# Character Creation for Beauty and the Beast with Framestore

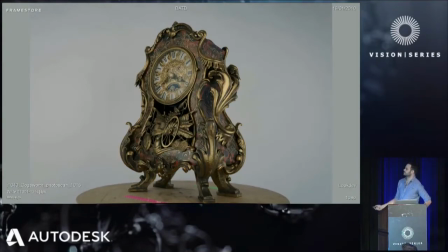1061s
Here you can see the physical build, then our version of that. You can see it changed a little bit. I mean, it's for quite a few reasons. One is that we had to make sure that it was readable in dark lighting environments, and when it was too specular, too glossy, it was harder to read.
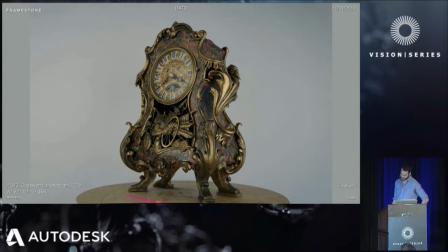1081s
We almost removed the specular highlight on his glass and kind of lifted some of the dark areas.
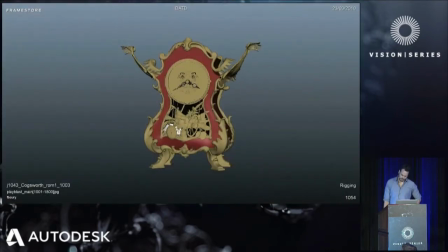1089s
What was specifically challenging for him was his rig. You know, he's a very rigid character. Like his body doesn't really lead to bending very much.
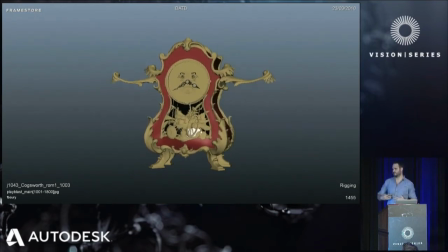1105s
He's got some obvious constraints, like the bits inside his belly as he rotates are going through him. But in a way, it was all right because the director didn't want us to make these characters too cartoony.
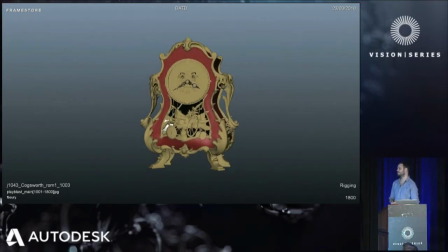1120s
Like the general note was that they should feel quite rigid, they should feel real. So for Cogsworth, that was okay, but there were still moments where he had to pick things up, he had to run around, and he needed to be flexible.
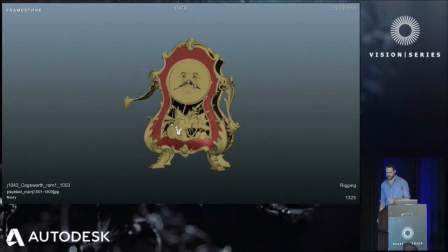1132s
So rigging and animation worked together very closely to try to work out how that would work. His legs, for example, you know, they had to move around and keep a specific shape as he was going.
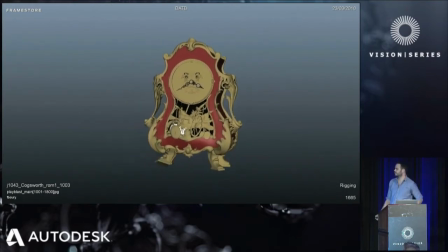1146s
They're both front-facing and back-facing, so animation had a way of controlling them both in unison, but also separating them out if they needed to. One of the most complicated part of the rig was his face.
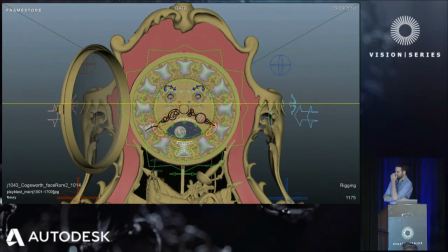1161s
The main reason for that is just because, like his mouth, for example, is a sundial, and how do you make a sundial like actually do shapes that are similar to a mouth.
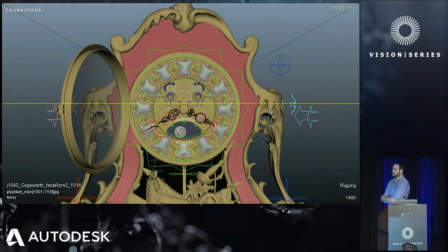1175s
So animation actually did their own kind of test rigs, prototype rigs, before it went into rigging. And this for each character, it was something that was quite common to ensure that they had the full set of flexibility that they wanted, and that they'd be able to emote what was necessary between the characters.
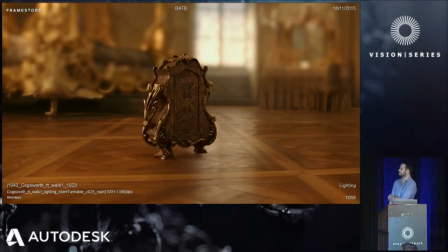1194s
So here you can kind of see him in his final form in our look dev environment for client.
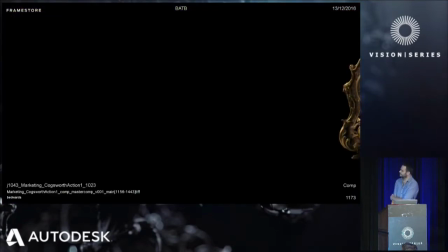1203s
And here's a little animation that kind of shows
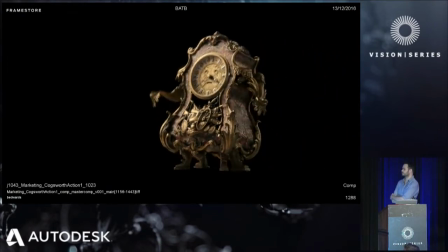1207s
the types of expression that the animators were able to do with Cogsworth.
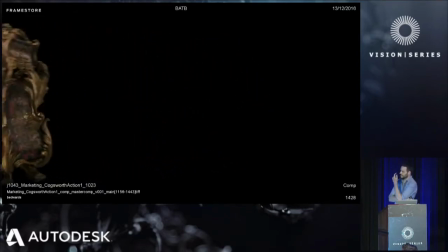1213s
I think in the end it was very successful. His eyebrows actually weren't part of the design until quite late.
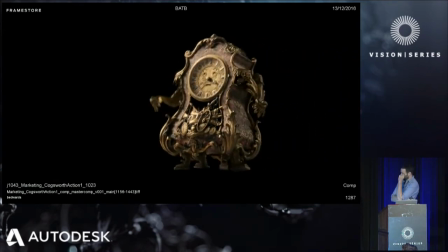1220s
Some of the previous versions, his eyebrows weren't as dark as that, so you couldn't read them at all.
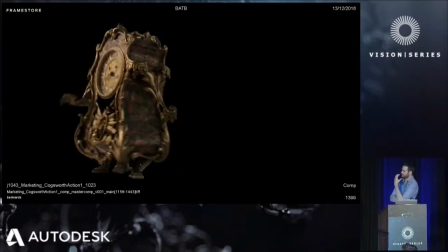1224s
But luckily, the decision was made to darken them, and so that really helped animators.
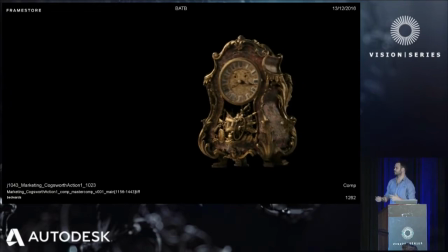1229s
He also had like small objects within his belly that he had to rip out and do stuff with, or sometimes they'd fall, which is a little challenging in itself.
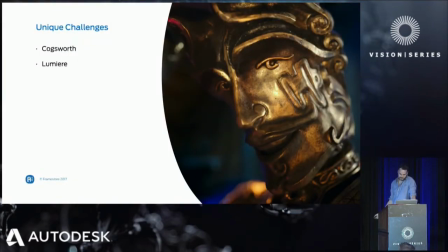1239s
So Lumiere was another one of the main characters. He had a small face, and he was all made out of the same material. So the challenge with him was trying to figure out a way to read his expressions and what he's meant to convey.
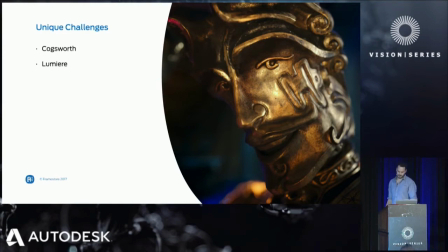1256s
Look dev and texturing worked hard to figure out the right amount of patina around his eyes to kind of get the eyes to stand out from the rest of his face. And there was also an additional pass that was given the comp to kind of intensify that or to make it even more readable than it was.
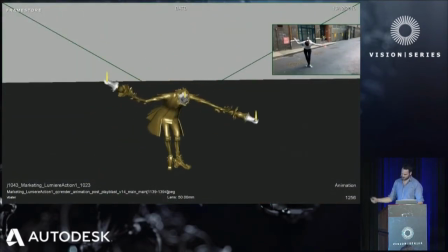1277s
As a result of his face being so small, the animators really had to use his body language as much as possible to kind of convey his flamboyant nature. One of the challenges there is he obviously has candles that are pointing upwards, so there's only so many moves they could do.
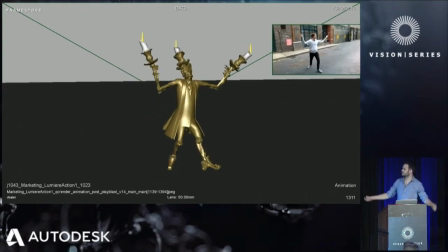1296s
I had to always ensure that he was pointing his hands towards the top. This is quite common for all these characters. We had our animators film themselves for reference.